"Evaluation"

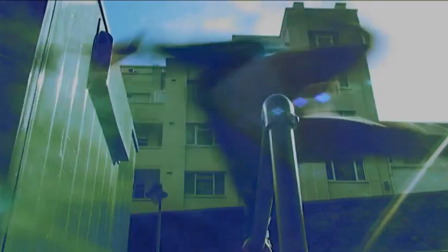[4:02]
A use of low-angle shot at the beginning of the running scene to show Jack's strength and how of a large character he is,
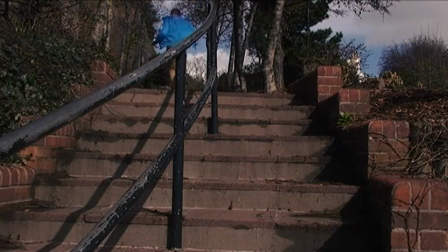[4:09]
and a high-angle shot as he is running to give off the impression that he is running a far long distance.
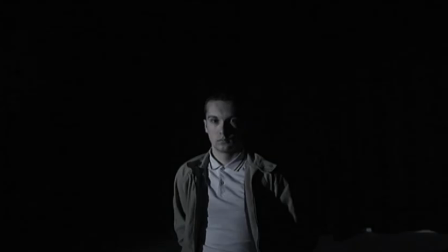[4:15]
But also the angle shot in this interrogation scene to show here shows how Jack is weak.
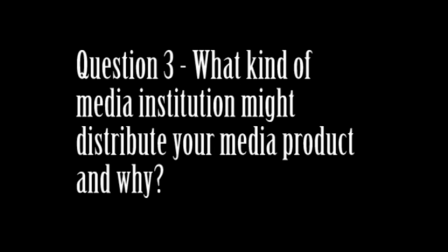[4:27]
Question 3.
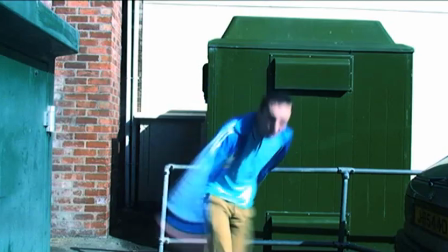[4:28]
My film is a thriller genre film, having the fear, adventure, drama and action that is usually conveyed in a typical thriller film.
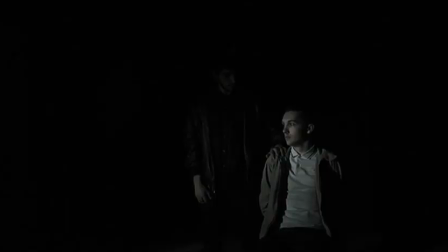[4:36]
I think my film suits a category of a small budget film, so it only require a small production studio.
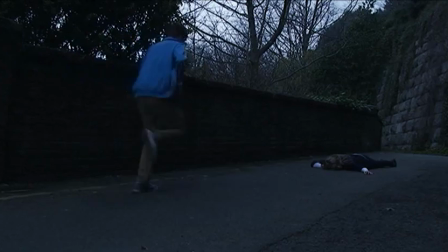[4:43]
Also being a British film, it may also get funding from the British Film Council.
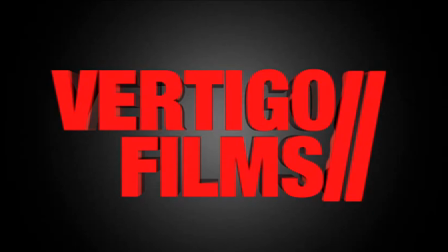[4:49]
Vertigo Films, a small British film production distribution company based in England, is a very typical and very useful
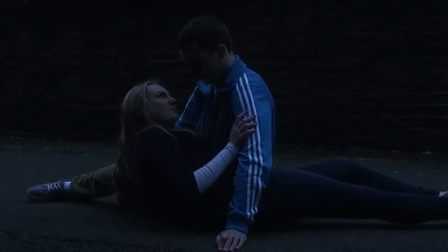[5:01]
production company, and I think it would suit mine perfectly, as it has produced films like Bronson and Monsters, which are both thriller films.
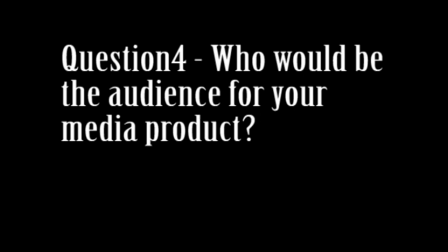[5:15]
Question 4.
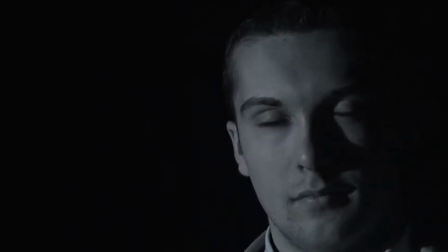[5:19]
My main audience would really be a British audience, but other nationalities could also be interested in watching my film.
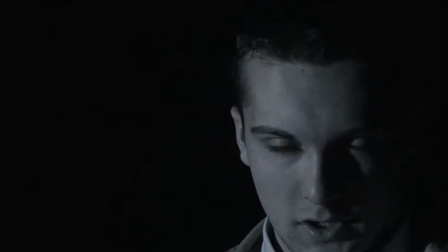[5:26]
Primarily, the age of the audience would be over 15,
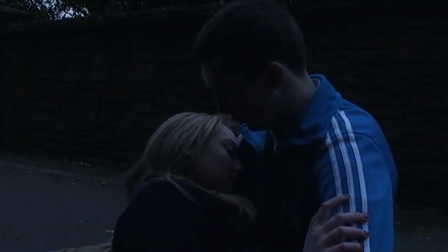[5:30]
but I'd target the audience at a young to middle-aged adult audience.
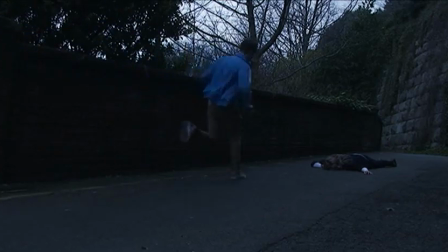[5:37]
Both men and women would enjoy the film, and it would probably be aimed at people who have interest in thriller
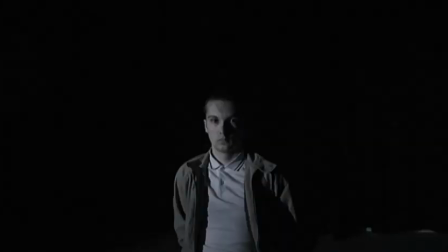[5:46]
films, the thriller genre, and who also enjoy these small independent films like mine.